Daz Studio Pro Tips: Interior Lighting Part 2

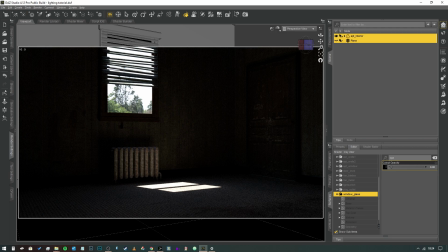hey everybody and welcome to another video in this video we're going to develop on what we've already created in the last video an interior lighting setup and this time we're going to add a bit more realism to the scene before i get started i just want to say a big thank you to
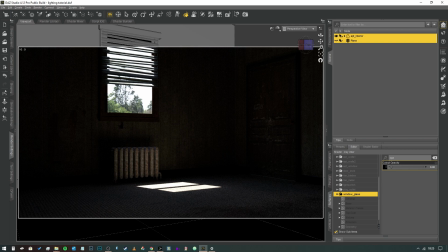everybody that subscribed since the last video and all the support i had on the up close and personal video um you guys are awesome thank you ever so much for those of you that commented thanks to everybody who has subscribed because um we're rapidly approaching 700 subscribers it's absolutely insane you know to
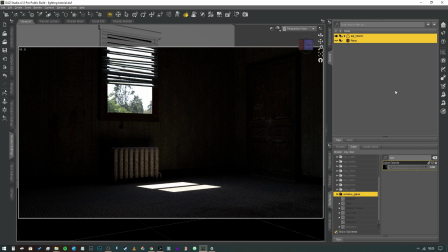think that we're um you know approaching a thousand is is crazy so yeah um moving on if you haven't subscribed feel free to hit the button give a notification
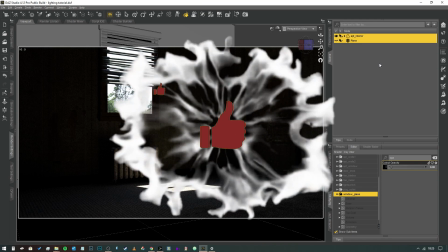icon as well give us a thumbs up let me know what you think in the comments below i do appreciate everybody who leaves comments
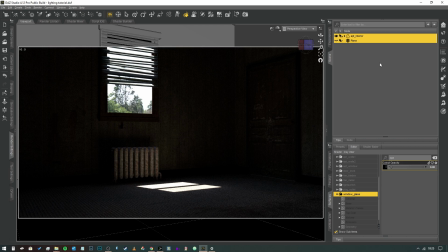um i do delete troll comments though things that are just pointless things that are already covered in the video or people trying to write their own tutorials in the comment section frankly if you've got that much information that you want to share with people just make your own youtube videos don't leave comments
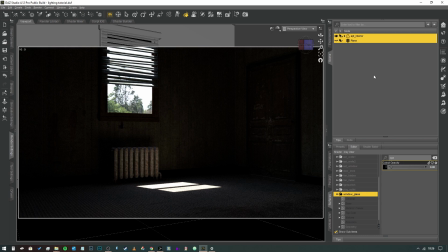on mine uh okay let's jump right into this then so what i've got is our previous scene i've turned off the visibility for the plane and I've changed the HDRI to one which is set on a sunny day and
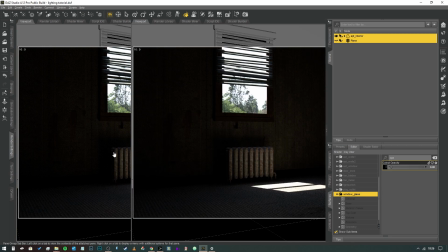I've rotated the dome using the render settings well actually I haven't because I
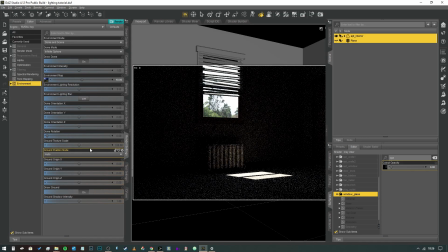haven't had to I will just give this a moment to tick over but if you need the Sun to be shining in through the window you can
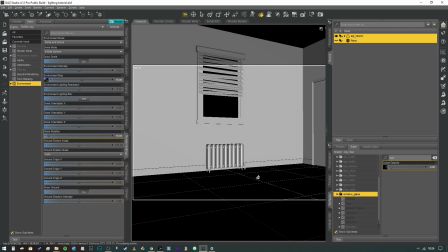tweak the dome rotation here say if I was to change that by 10 degrees you would see after a few seconds the light shining in the
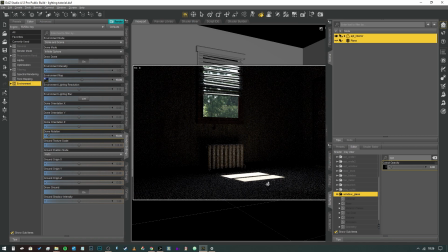window comes in at a slightly different angle. Now there is something to bear in mind with when you do this. If you're rendering a scene and you're trying to emulate times of day don't use dome rotation because the view out of the window if you'll notice
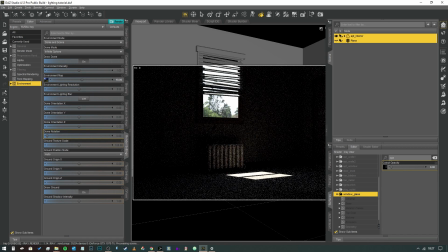if we go back to zero the view out of the window changes because the whole HDRI is changing not just a light source and the people who are playing your game they're seeing the time of day change will notice the the fact that the world seems to be rotating around your building
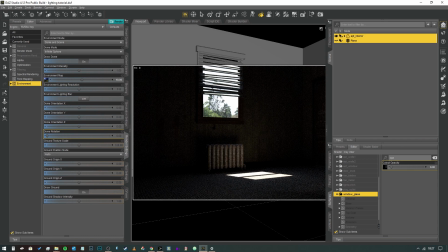so there's other ways of doing it um you know by putting a picture in there you know just don't use dome rotation to emulate time of day because it will look weird uh yeah obviously if you're not in a scene where you can actually see the hdri for example if you were looking down
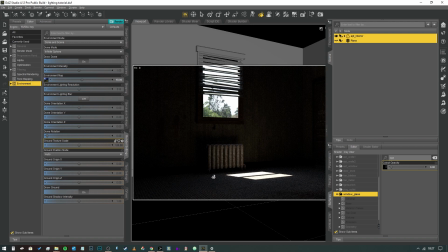at the ground and the window was obscured from view then obviously you can fill your boots in that case but if the hdri is actually visible don't
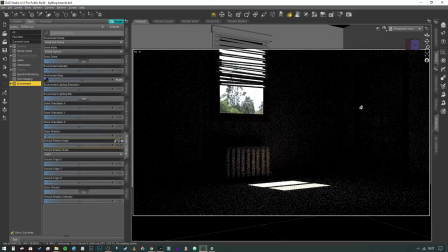do it because it will just look weird so what we've got is we've got this scene with no lights inside the room so all of the light is spilling in through this window and it's reflecting off the floor and then obviously it's bouncing as you can see the light is kind of illuminating
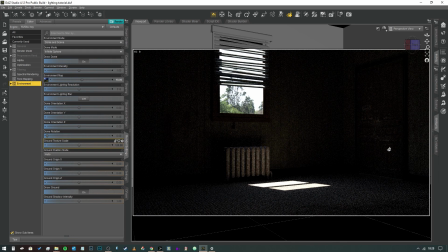the walls around it and for in terms of photorealism this is exactly what you want because you want the the scene to look as realistic as possible and more often than not during the day people won't have their interior lights on so you know it will look like this obviously
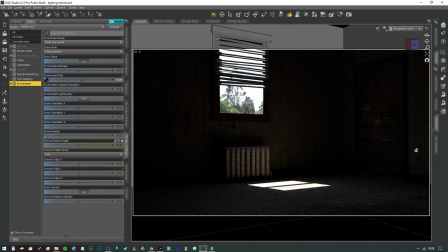what we do have to bear in mind is that the human eye is capable of a much greater dynamic range of lighting intensity, by which I mean if you were in this room in real life,
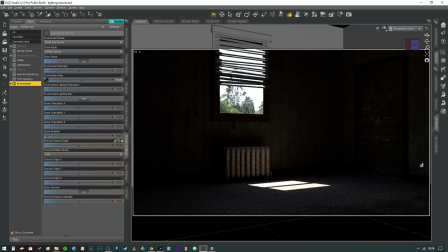this window would be more than enough to illuminate the room to be able to see everything in the dark corners and all that sort of thing, because your eye is able to see much deeper shadows and much brighter highlights.
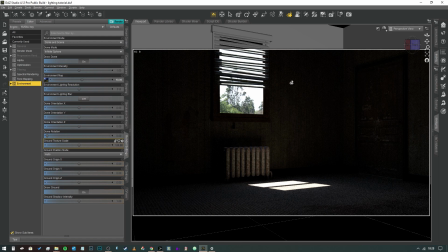So what we need to do is we need to use the tools that we've been given to actually create that effect to give us
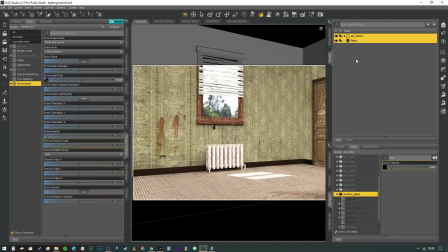a higher dynamic range so I'm going to turn the plane back on now this is obviously way over exaggerated we don't need we don't need the plane to be that bright so we're going to come back into our surfaces tab and we're going to open up the emission
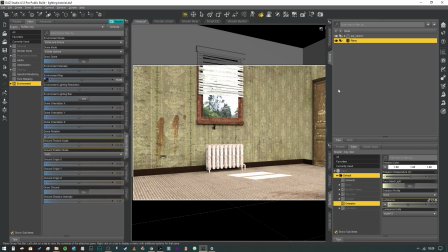property and we need to adjust this so that it kind of gives us a little bit of detail in the shadows but it's not making the entire room look like it's flood lit because that's not the effect we're going for so we're going to drop the luminance right down I'm going to go for like 100 kcdmr2 and we're going to close down the left
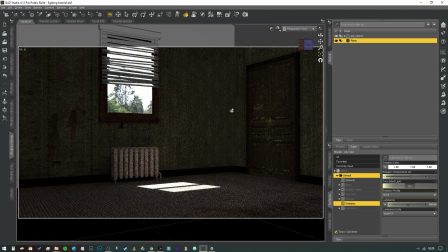pane so that we can see now that's much much closer to what I'm going for although it is still a little bit drab it's still a little bit dark so maybe if we go up to 150 and we see what that does now that is much closer
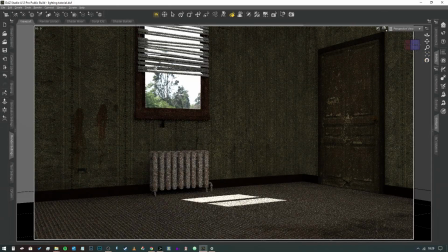to what I'm after as you can see if we close down that side tab as well now you've got the window light bouncing off the walls you can still see the reflection of that light clearly on the radiator and over in the area by the door but the shadows are filled in with a little bit of light from
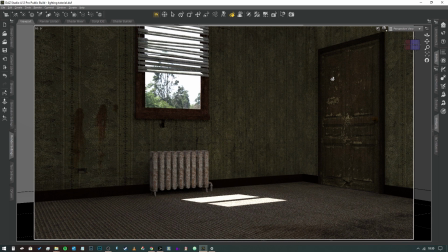that ceiling plane that we created in the last video now if you wanted to tweak this you could it's as simple as
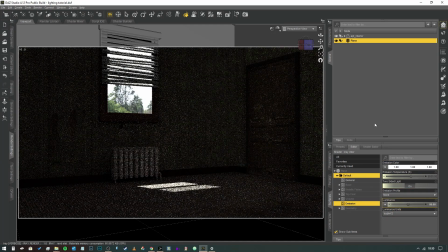just changing that down like some people may want it to be darker even still so they can go down to maybe 80 so that the details are filled in
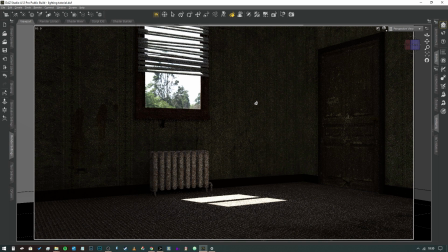but it's still dark enough for you to see that it's a dark room now what you have to bear in mind is that the less light ira has to work with the longer it's going to take to give you a nice clean render the area at the window the area
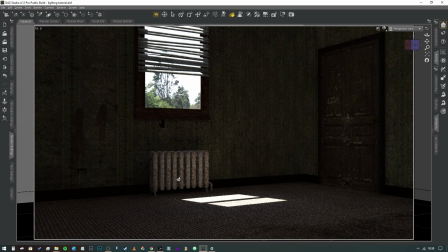reflected on the floor and even the radiator will render quite nice and sharp very quickly but the areas in the shadows are going to take much much longer to render because the ira hasn't got as much light to work with having said that the less light sources that you have the
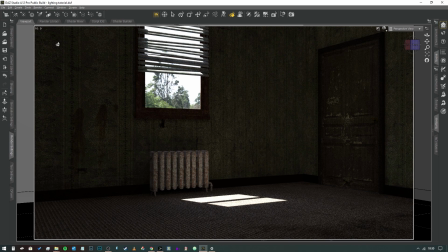less trouble ira is going to have as well so you have to kind of balance between using lots and lots of ghost lights or light sources and using very few now in this we've only got the hdri and the plane on the ceiling so that's going to not give
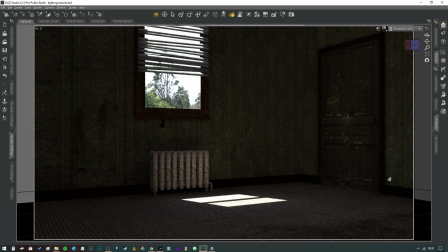ira too much thinking to do it's going to still going to take a while because it's a very dark scene but there's only two light sources so it's not going to take forever now obviously once we start introducing characters into this scene and trying to illuminate them that's when things get a little bit more complicated because you
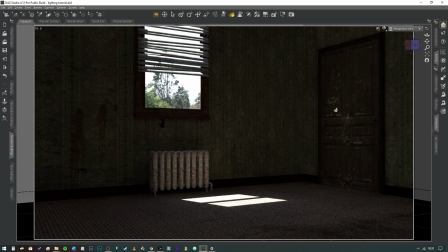don't want your characters to be so dimly lit that they look crazy but at the same time you don't want to be so well lit that they look completely out of place in scenes like this so in scenes like this you want to be really careful about how you illuminate the scene and
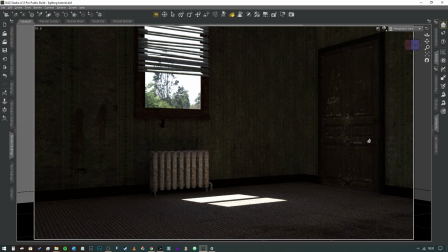how you illuminate the characters to make sure that the balance between photorealism and rendering times is still kind of reasonable. One way that we can achieve this effect is obviously by rendering the characters separately.
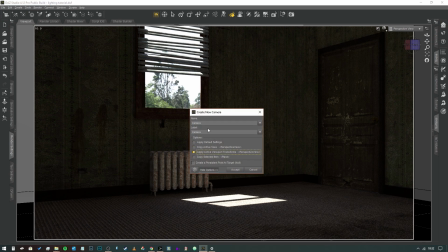So if I were to create a camera in this scene, let's just apply, we'll call it camera one.
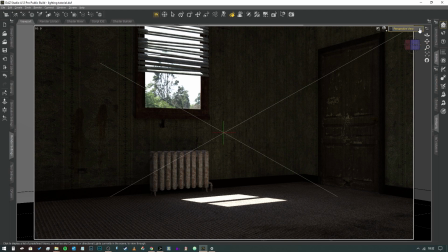There we go, we apply the active viewport transforms and we're going to jump straight into that camera.